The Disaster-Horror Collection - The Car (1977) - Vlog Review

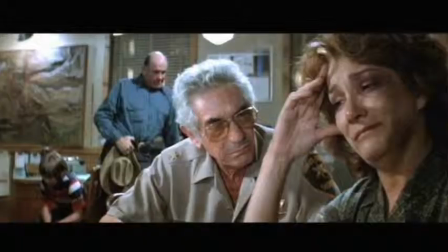There is a domestic abuse subplot which seems to be forgotten by the final act in the film when the abusive,
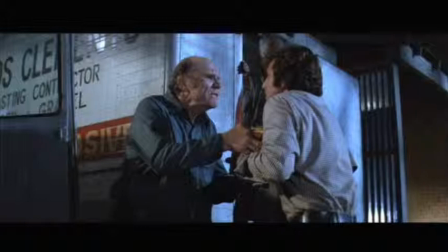antagonistic and dangerous husband is recruited into the band of heroes without any real redemption or understanding.
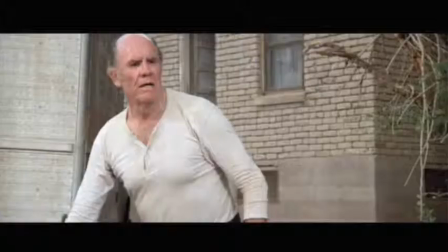In fact it seems like they recruit him because he's dangerous. One minute he's considered the bad guy and the next he's the good guy.
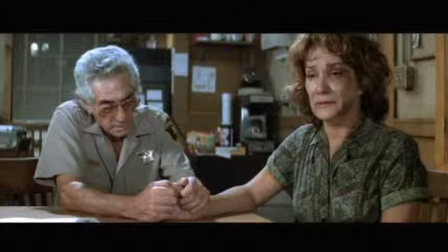The change is so jarring. That's also not mentioning another subplot where the abused wife and the old sheriff seem to have had a history,
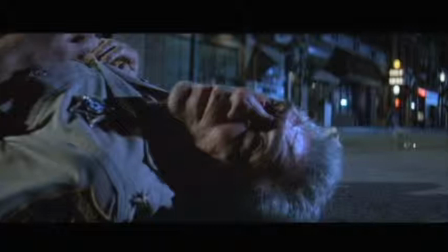all that is quickly forgotten at the midway point after the sheriff dies.
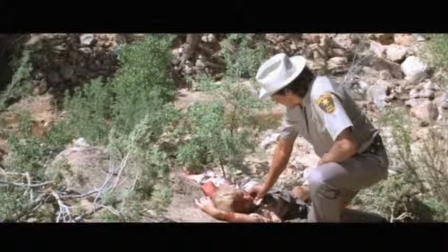Also, early in the film with the first victims, there seems to be some confusion about them,
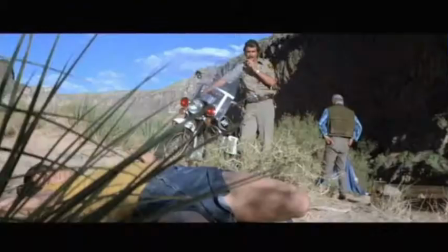as they are not discovered until later on, so it's assumed the young man may have run off with the girl. Okay, that's fine, but this development never goes anywhere and just prolongs the early investigation scenes.
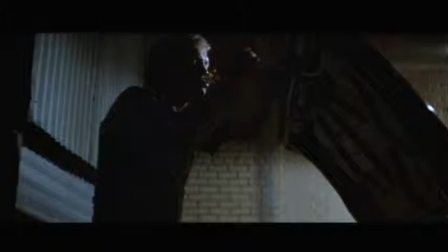Probably the more successful of these attempts at adding depth is one of the heroes has an alcohol problem,
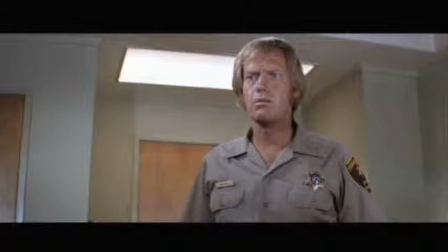though even then this is forgotten quickly to make way for the final showdown.
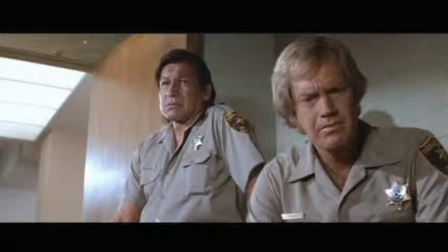All these don't really add anything to the film and just add as... distractions, I would say.
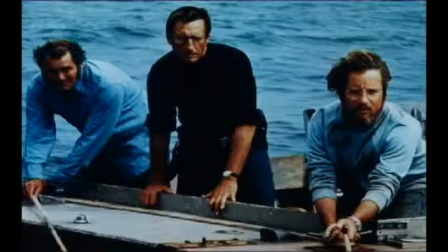I imagine this was all added again to emulate Jaws and its depth of characters, but Jaws in terms of storyline and subplots is actually very simple.
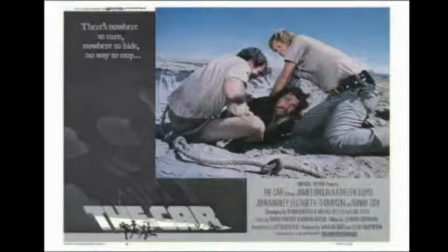In fact, a lot of unnecessary plot points from the original novel were killed when making the final film.
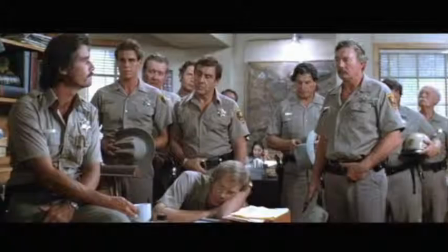Less is more in the end, and the car would have benefited with much less, I feel. One thing this film does is show the police in a positive light,
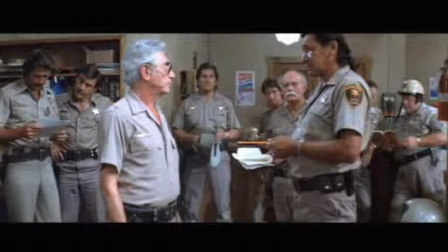which is actually a breath of fresh air when most movies of any genre depict the police as either worse than useless or corrupt to the core.
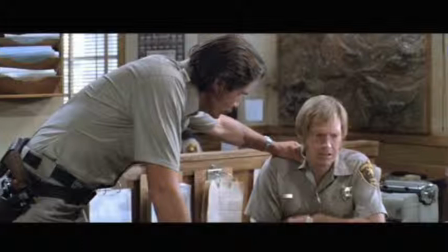Even films about the police seem to fall into these categories. While this little horror film people tend to forget and make fun of actually takes pains to show
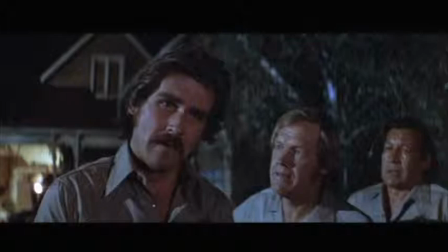the police as resourceful and filled with individuals who are affected by the events that surround them.
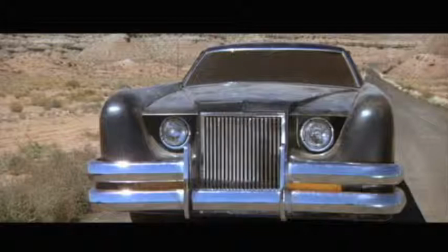Had the acting been better, this could have really elevated the film. There are some moments when the otherwise odd-looking car can be quite menacing.
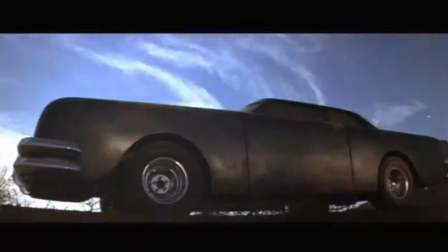Mainly these are the infrequent quiet moments in the film when the car is just idling, watching and waiting to launch its next attack. These sequences make the odd-looking car more strange and mysterious,
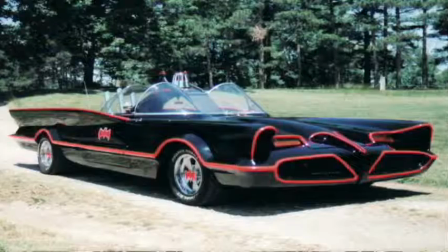doing what good filmmaking does in a horror film, unsettling the audience despite any silliness on display.
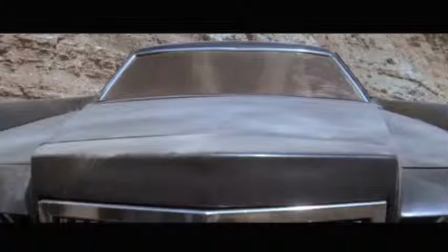It should be noted that the man who designed the car also designed the Batmobile from the 1966 version of Batman.
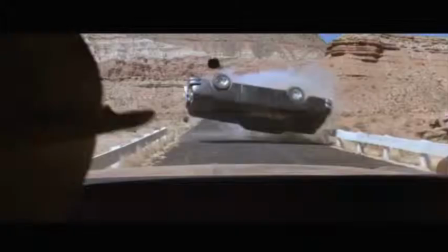With many disaster horror films, the plot and characterizations can be terrible, but the film is lifted with some good set pieces and action scenes.
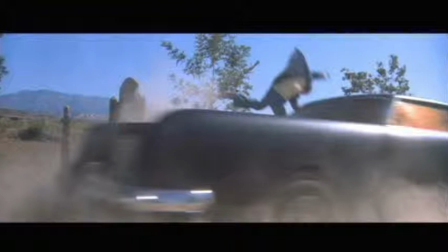Sadly, even most of the action scenes fall flat here because they just look fake and obviously staged,
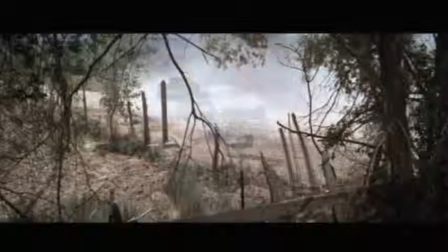with stunned people flailing about as they're hit by the car as if they've just been shot on a World War II film. sped up footage, and some odd choices of trick photography like having the camera at an angle or distracting dissolves and fades.
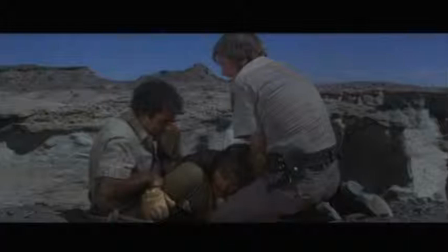Sometimes the action sequences even suffer from basic continuity errors like disappearing people who pop in and out of the scene.
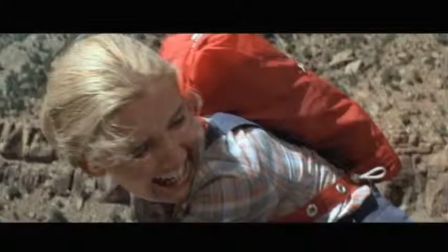I do always wonder if sometimes sequences like these are made to deliberately look fake.
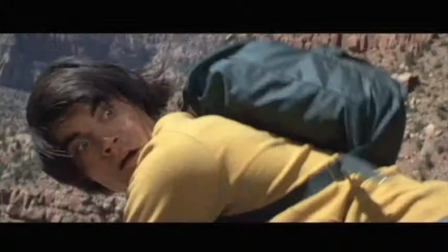I can understand realistic looking hit and run accidents can make people feel uncomfortable, but that's kind of the point with the horror film. You can't even make the excuse of it being made when it was, or trying to appeal to a wider audience.
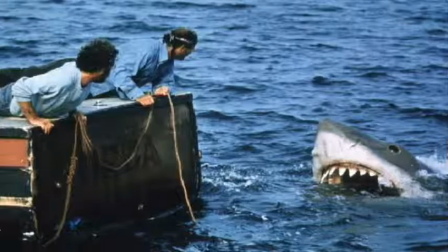Outside of the animatronic shark, the sequences in Jaws don't feel dated or watered down at all.
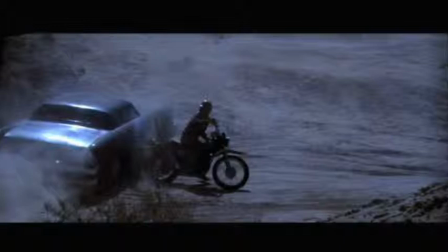While most of the stunts are obviously staged and filled with some sort of trick photography, sometimes a good stunt can be found.
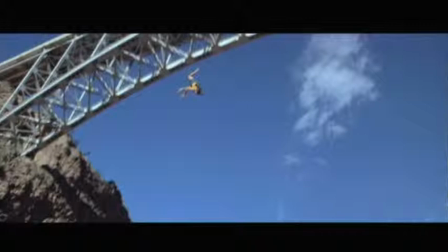The 196 foot drop from a bridge early in the film is an impressive stunt that probably was the first of its kind at the time. And because it's filmed with a real setting and a real stunt person, it makes it all the more impressive.
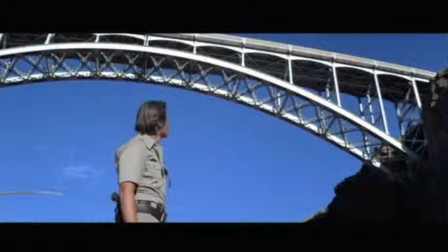It's the kind of stunt that can and probably is replicated often in action films today, though with CGI effects, wobbly camera and constant cutting taking off some of the edge.
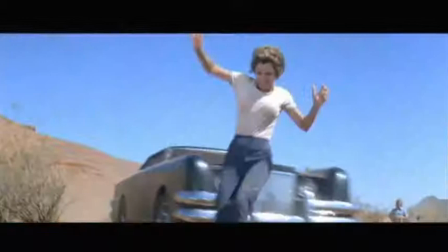Sometimes just seeing the scene play out straight makes it all the more impressive. Another stunt I was impressed with is during the school band scene where a teacher dodges the car on her way to call for help. I imagine there are some tricks involved here, but it still looks impressive, especially considering it looks realistic and the actress is not a stuntwoman.